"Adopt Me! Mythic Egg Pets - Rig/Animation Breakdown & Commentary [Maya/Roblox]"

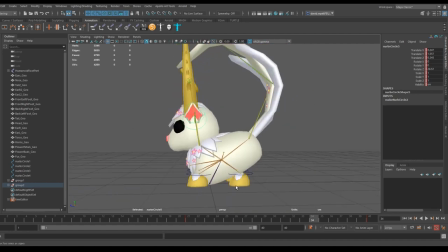254s
Where we have the controls on the wings for the flying animals, I do the same setup on the ears and you can see a good example of how I keep the feet separated from the body with these controllers
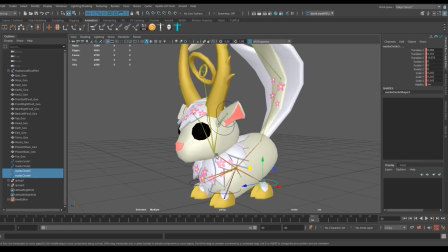263s
for these but again simple the skinning a little bit more complicated just because of
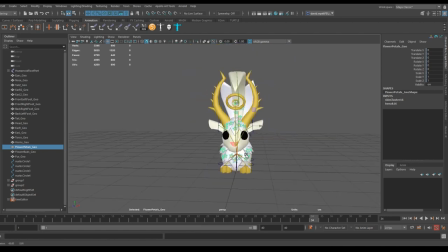268s
these flowers but it's pretty basic again it's all keeping it simple so that the animation can flow fast it can be done quickly I now can iterate over the animations as quick as possible because then I'm getting them done and I'm testing them and I'm doing feedback on them
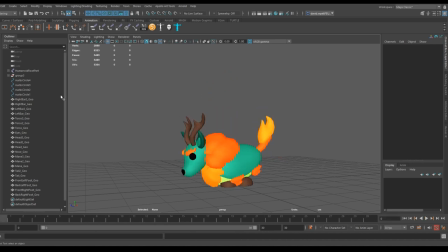284s
let's talk about the Kirin the Kirin is a cute fluffy little deer like creature that I really like uh i think here's something
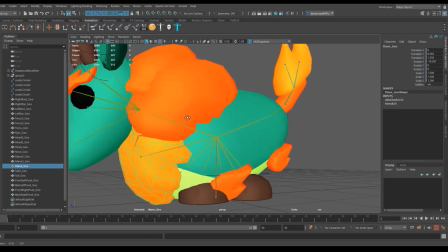292s
notices that did make into a final game this got spotted as clipping something with deformation you want to be careful of it's not actually clipping it's just this poking through
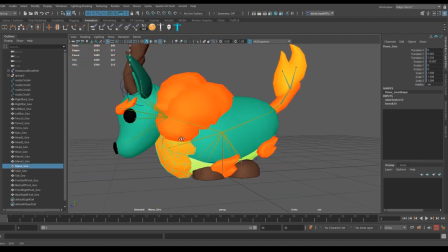301s
this um which technically again is clipping but it's not necessarily the skin weights that the problem here it's just about adjusting this mesh that was done in the
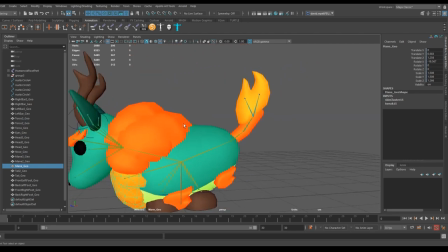310s
master file but it's not in the animation same solution on the ears and as i kept bridged this uh one i did originally attempt to
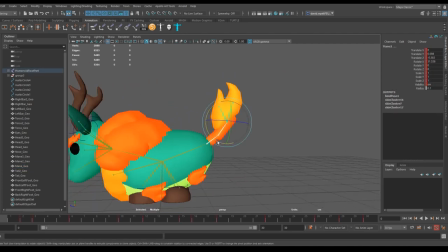319s
use dynamics on i wanted to try a tail out being dynamic as opposed to hand animated um it didn't work maybe i'll
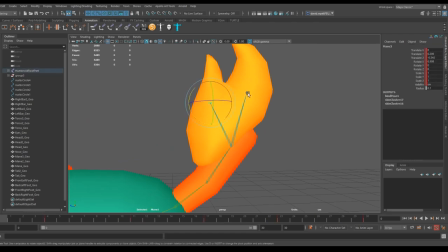325s
return to it in the future try it test out on something different something that perhaps would make best use of dynamics but you can see here how the controls are done
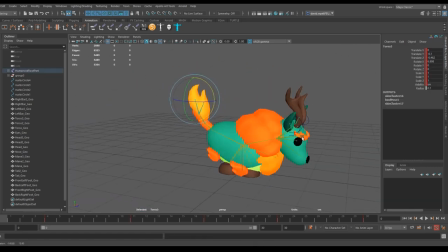332s
so i can just get little tail flicks with the flame up but again it's fairly basic i mean there's a few little artistic flourishes
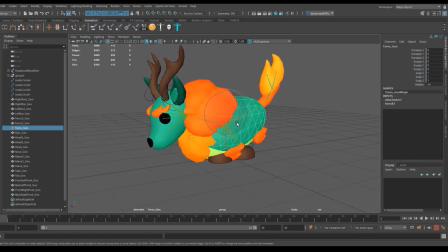340s
here that kind of remind me of the guardian line um but the setup on that had a bone for every single one of those little bits and flicks and that would actually be something of a fun rig to show off as well. But it was still very FK based on its animation.
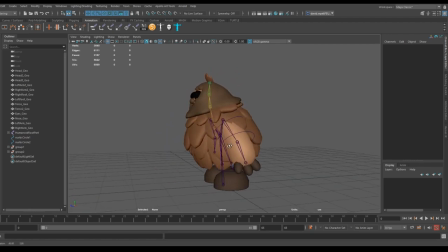353s
So let's talk about the Sasquatch. Is the Sasquatch my favourite? Possibly. I found his animations the most fun to do. Because he has a very simple aesthetic and by aesthetic, I mean his art style is very similar to the Yeti in design because they are two things from the same core in mythology.
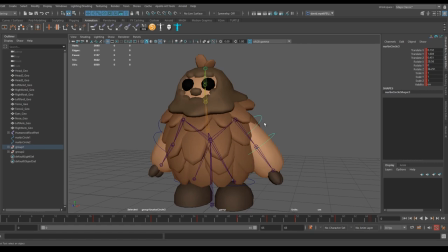373s
So, well, obviously the Yeti did not use defamation. this one does so obviously we can have crazy flappy arms but also we can have stretching of the arms which happens in some animations as well as you saw in the wave animation
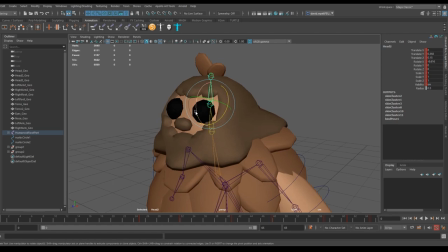387s
again it's an fk chain but it's all done to give as much movement as possible i mean you'll really want that stretchiness so it's not just about rotating it's about squashing the body in and
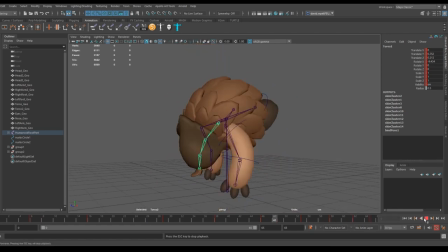399s
bringing it out so you can really have that bounce in the animations which is what helps him with his little jump there also his personality being a bit more bumbly uh than the yesi which is more kind of a fitness guru of animation sets um i wanted
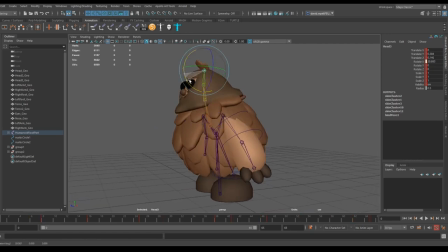415s
them to feel distinct wise in their personality and i even gave him a little flourish there as well so
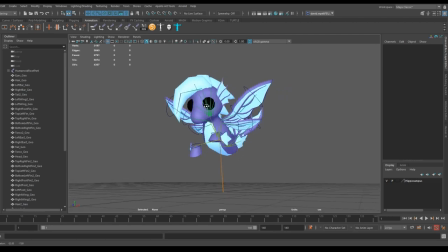423s
the hippocampus kelpie bell horse uh i i called it kelpie
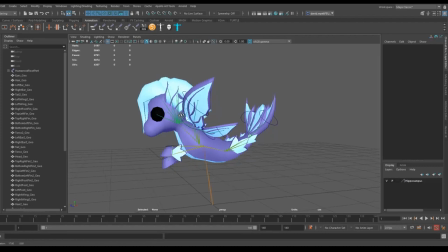427s
that's what i thought it was at the start of it so i don't read anything into that other than just what i name
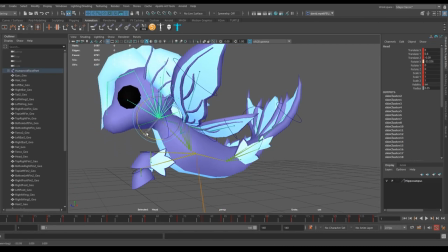432s
my local files um it's my house but this is the most
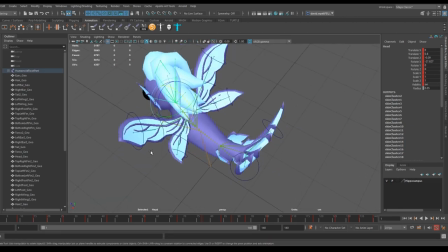437s
complicated rig again not because it's complex in
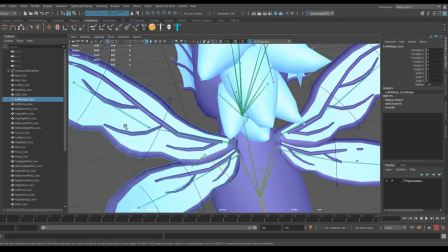442s
any way but there is a lot there to it these wings have three different parts uh if you're interested the skinning process is actually rather
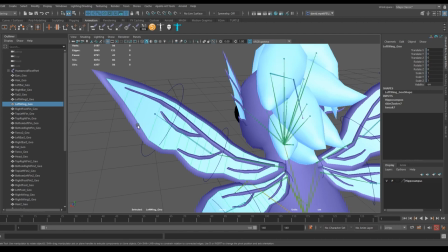449s
simple if you once you get the wing how you want you can actually copy the skin weights to here uh and the other bits of the wings and
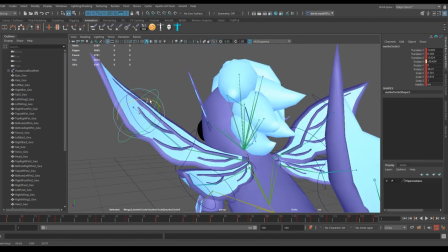456s
it will take them in world space based on the joints so it's actually really easy to skin because you only need to do one part and you can take it from the rest but
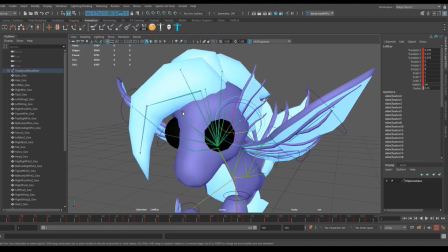464s
again every single part of this thing can be moved I really really wanted to use this quiff as a
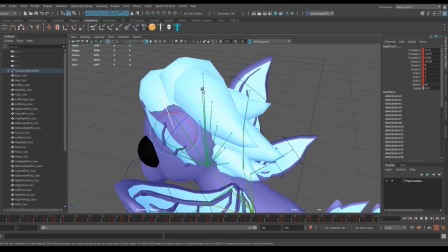470s
part of animations that's heavily incorporated into the animations as are all these little bits here again this is something that probably would have
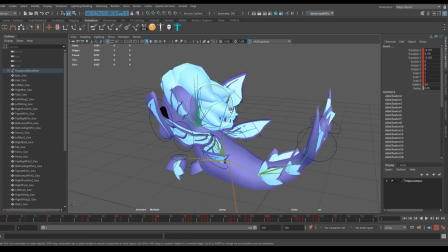479s
benefited from some dynamics to help me speed up this animation and do something different I'd like to get crazy with bones in the future and using dynamics as opposed to
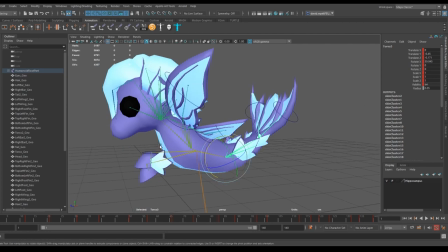487s
hand animate something will certainly be worth doing but again you know it's a horse with a haircut a fairy wings and a mermaid tail
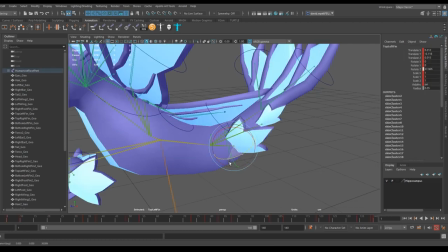496s
but with as many movable bits as possible I am going to
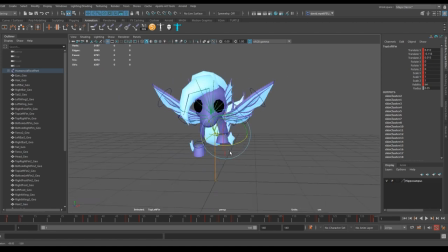500s
go out and say this probably took me the longest of all the Mythic Pets 2 animates because there were just so many parts so I keep doing passes and going back and going back to adding more detail.
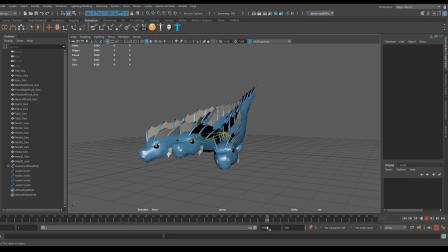513s
Hydra he was actually the last one of the mythic pets I did so he feels very different compared to the other pets in his stature he feels weightier, he feels heavier someone sent me a picture of a hydra with wings
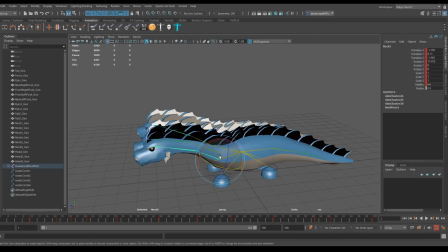529s
hydras don't have wings play dark souls people, you'll see it also look at mythology hydras do not fly,
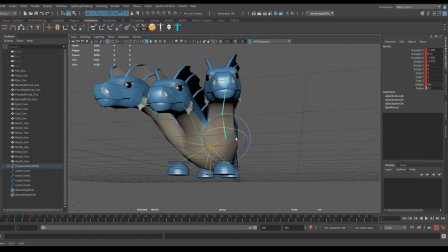536s
they are not dragons, they are lizards of sorts so he's very much like well Cerberus which we did before for the last year Halloween but we added the neck we added the full tail he
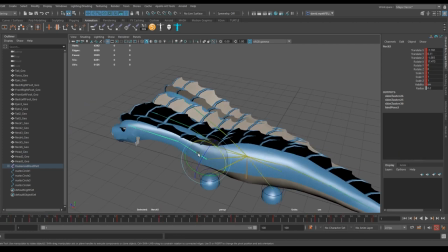548s
he feels long but again there's nothing crazy about him um and
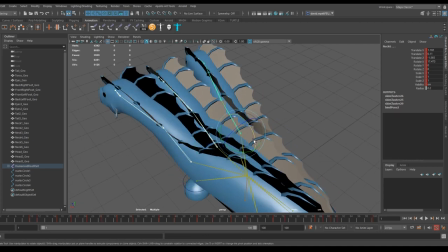553s
in some animations I actually animated all three heads at once uh
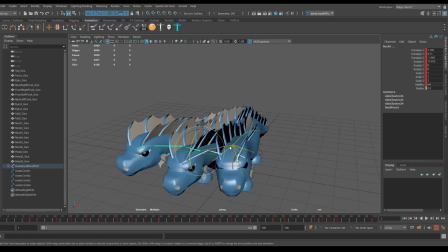558s
and then I offset them and then I went in on animation layers uh once I had that bobbing
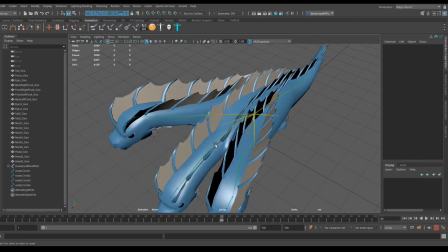563s
animation to then add more left and right or pitching your animation
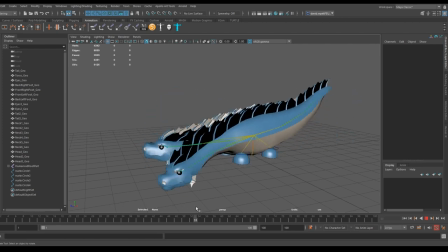567s
onto everything else and that's how you get these nice little bounces um i tried to make him feel a little bit playful even though he looks like a weighty beast uh because it's kind of the style we do for everything so i don't want to not have that if it doesn't feel cute
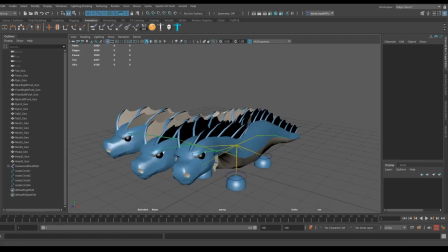583s
and bouncy it doesn't feel like it's the adopt me style to me anyway uh yes another crazy merhorse combination of animals here so um the warper tingle was something i really wanted to play around with something that
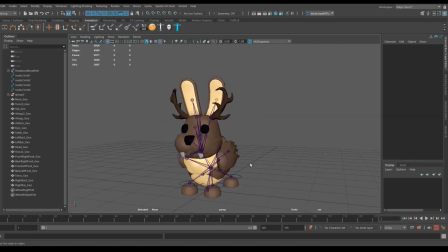599s
felt like a hybrid of things that didn't quite work so i kind of had a little bit of the dodo's essence to his character where he's he's trying to fly but he can't because he's a big big heavy thing really so he has a little bit to him he doesn't quite feel right like when the torso should be going up once because it's the the lightest part of
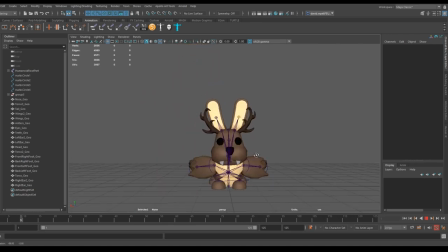618s
the body with all the air you know the back side goes up first it doesn't feel right it doesn't look right it shouldn't feel realistic and i'm hoping that's what i got across with the animations